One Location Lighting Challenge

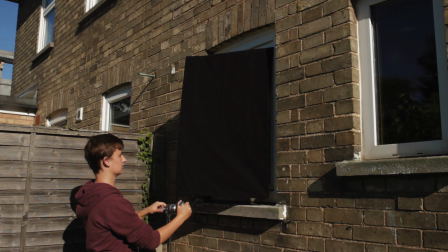(0:00)
This week we're breaking down two completely different ways that you could light one room.
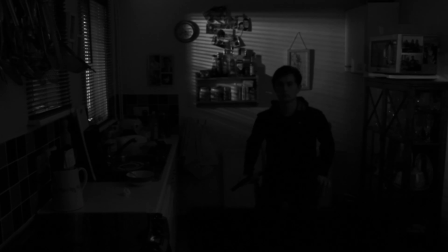(0:03)
First we'll work with natural light to get this look, and then we'll try something entirely different with artificial lights for a film noir kind of look.
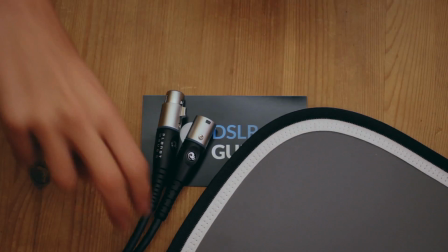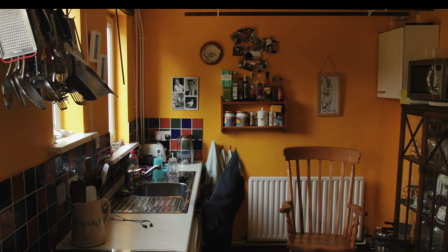(0:19)
We can always start with the location. I'm choosing this spot because we've got 3 windows to let in lots of light.
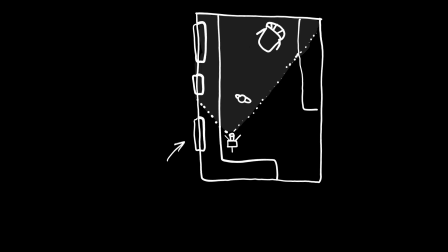(0:25)
We position the camera where the front window is acting as a key light and the other 2 are illuminating our background. You can see from the diagram that the sun is giving us direct light through the windows. This shot would look very different if the sun was on the other side.
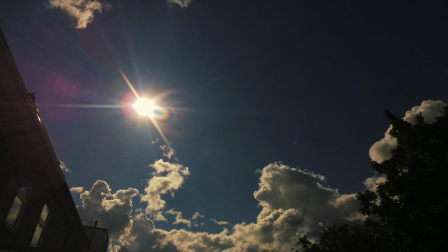(0:37)
Also, it's really bright and sunny, which is great for our exposure, but we do need to consider that direct sunlight leaves hard shadows.
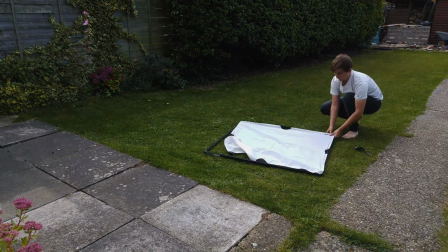(0:44)
Okay, so the first thing to do is soften our key light window. I'm using the Westcott Scrim Gym with 1 1/4 stop diffusion.
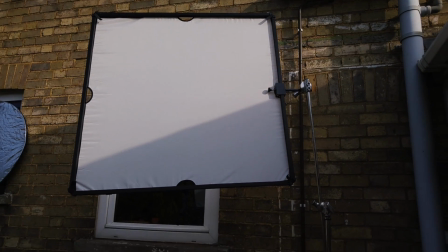(0:52)
We set up a C-stand, which allows us to position it precisely, up high and perpendicular to the sun.
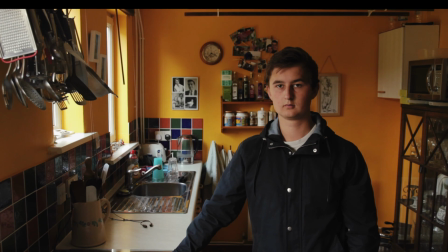(0:58)
Now we have softer light coming through the windows, but it looks to me like the background is too bright.
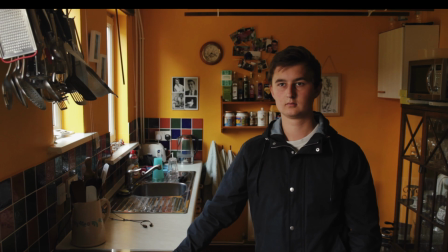(1:03)
There's not much contrast between the foreground and the background, it's all a similar flat colour.
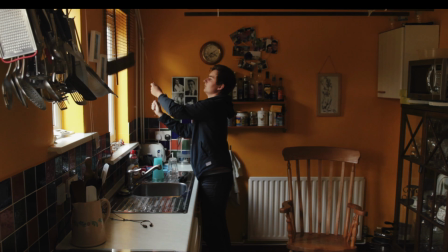(1:07)
We can change that by closing the blinds on the back 2 windows, another benefit of this location.
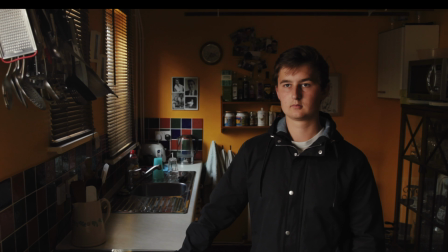(1:13)
I think this has more depth because it brings out our character, separating him from the background.
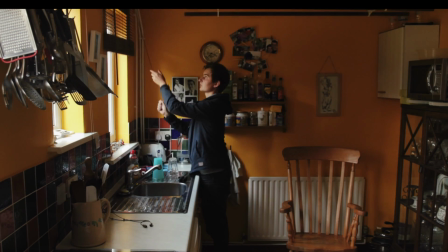(1:18)
But most windows don't have blinds, so how else could we achieve this look?
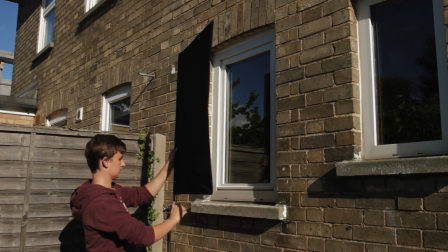(1:22)
We can block light with a large flag on a C-stand, rotating it to control exactly how much light is coming through.
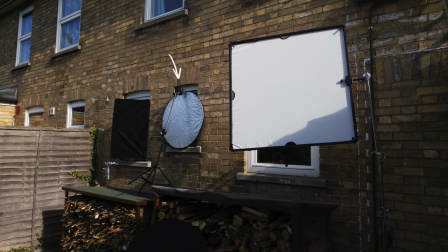(1:29)
I've done the low budget version of this on the other window, just taking a cheap reflector, clipping it to a light stand and leaning it against the window.
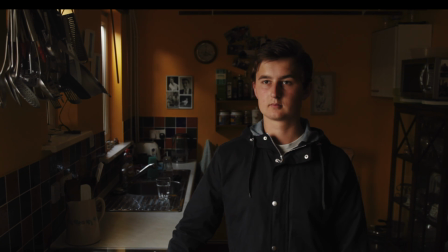(1:36)
So now the blinds are open, but we've still kept that darker background. You can really see the difference when we compare it to before we blocked off those windows.
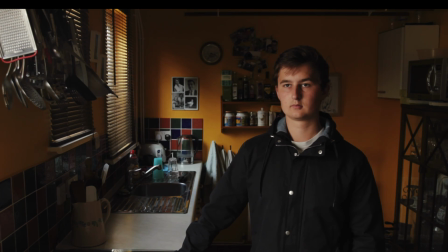(1:44)
And then here's the version with the closed blinds. We didn't have much control, so I prefer it when we could flag the light away from that bottom right corner. And then top left, you can also see that I moved that cheese grater because it was really distracting having something so bright and high contrast in the corner like that.
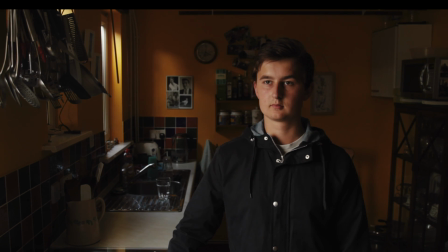(2:01)
Now I'm fairly happy with this setup, but we are limited by natural light. I'm not a big fan of this nose shadow. It would probably look better if we could just raise the sun up a little bit higher, which would move that shadow down.
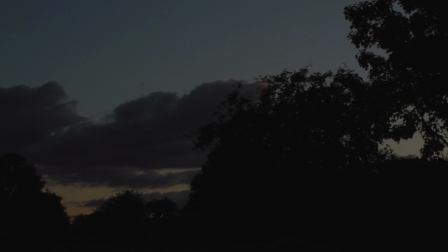(2:11)
But we're stuck with it, and it's only going to get worse as the day goes on, as well as getting darker. So what if we needed something dramatically different from what the available light gave us?
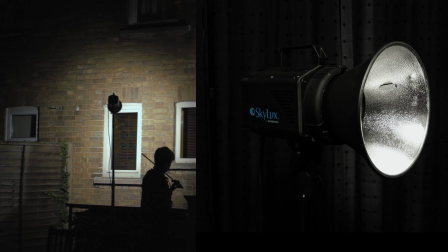(2:21)
First I'm going to bring in the Westcott Skylux LED and position it outside that back window.
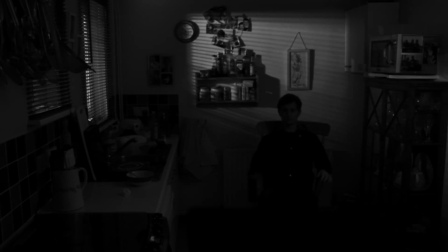(2:27)
I've closed the blinds again so that we get that classic film noir look. And by the way, we don't need actual Venetian blinds for this effect.
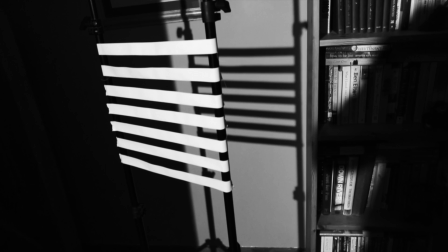(2:34)
It can be achieved with gaffer's tape between 2 light stands or cardboard cutouts, anything that's the right shape.
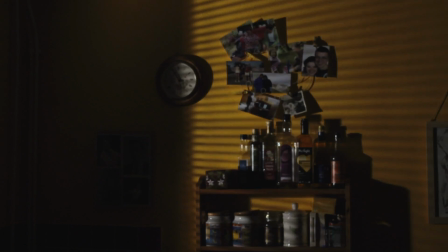(2:40)
And then I just make sure the light is nice and high up, which works for noir,
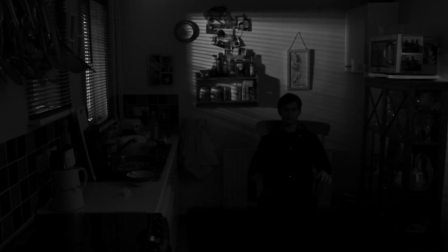(2:44)
and also helps our composition, giving us leading lines towards where our character will be standing.
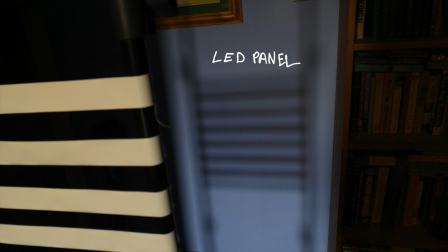(2:49)
Now, it's pretty much impossible to get this look with an LED panel or a fluorescent tube.
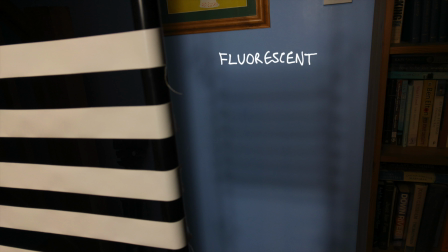(2:54)
We need a small single light source to get those crisp shadows. So next is our key light.
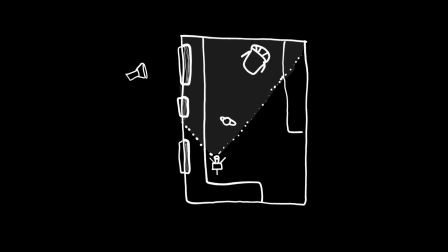(3:00)
Now, I will put lighting diagrams on the blog post, which is linked below, but the gist of it is that for a film noir look,
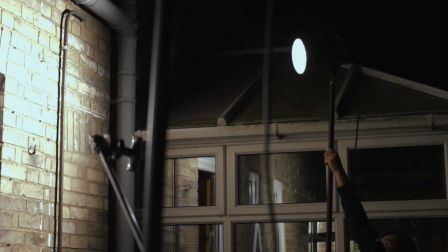(3:06)
I'm placing another Skylux pretty much where the sun was in our last setup,
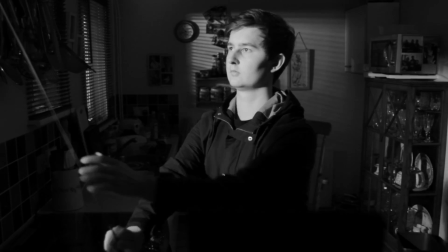(3:11)
but much higher up. I also closed the blinds on that front window for even more Venetian blinds shadows.
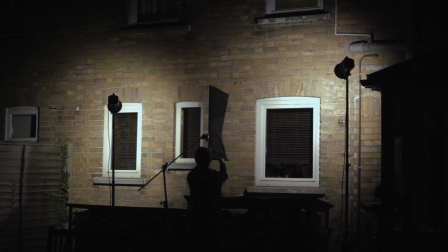(3:17)
Lastly, I made sure there was no spill from the key light onto the background with a flag, which meant that we had a nice pocket of shadow at the back of the room.
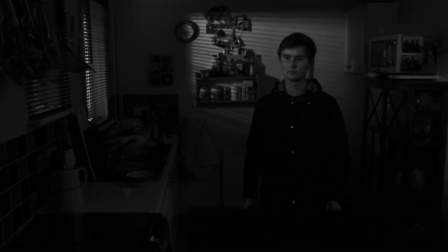(3:25)
Then we can do the classic move out of a silhouette into the light, which can be a dramatic way to introduce a character.
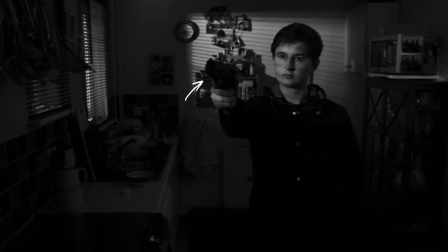(3:31)
My only issue with this setup is that the gun could do with some rim light. We can't really see it properly. So I'd like to finish by saying that this really was a great location.
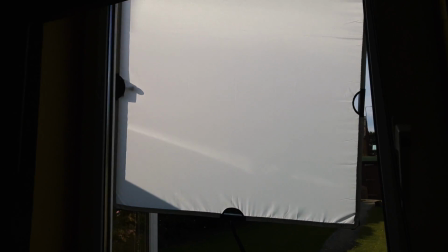(3:40)
Not only do the windows help motivate our light, but they also meant that I didn't have to worry about hiding lights and grip gear in the corners of the room.
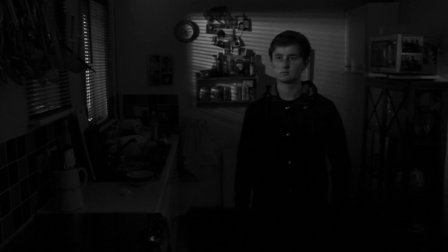(3:48)
And I guess that's what it comes down to. We probably give too much credit to the lighting, when often it's the location and the production design that are really making the difference. My name's Simon Cade, this has been DSLRguide, and I'll see you next week.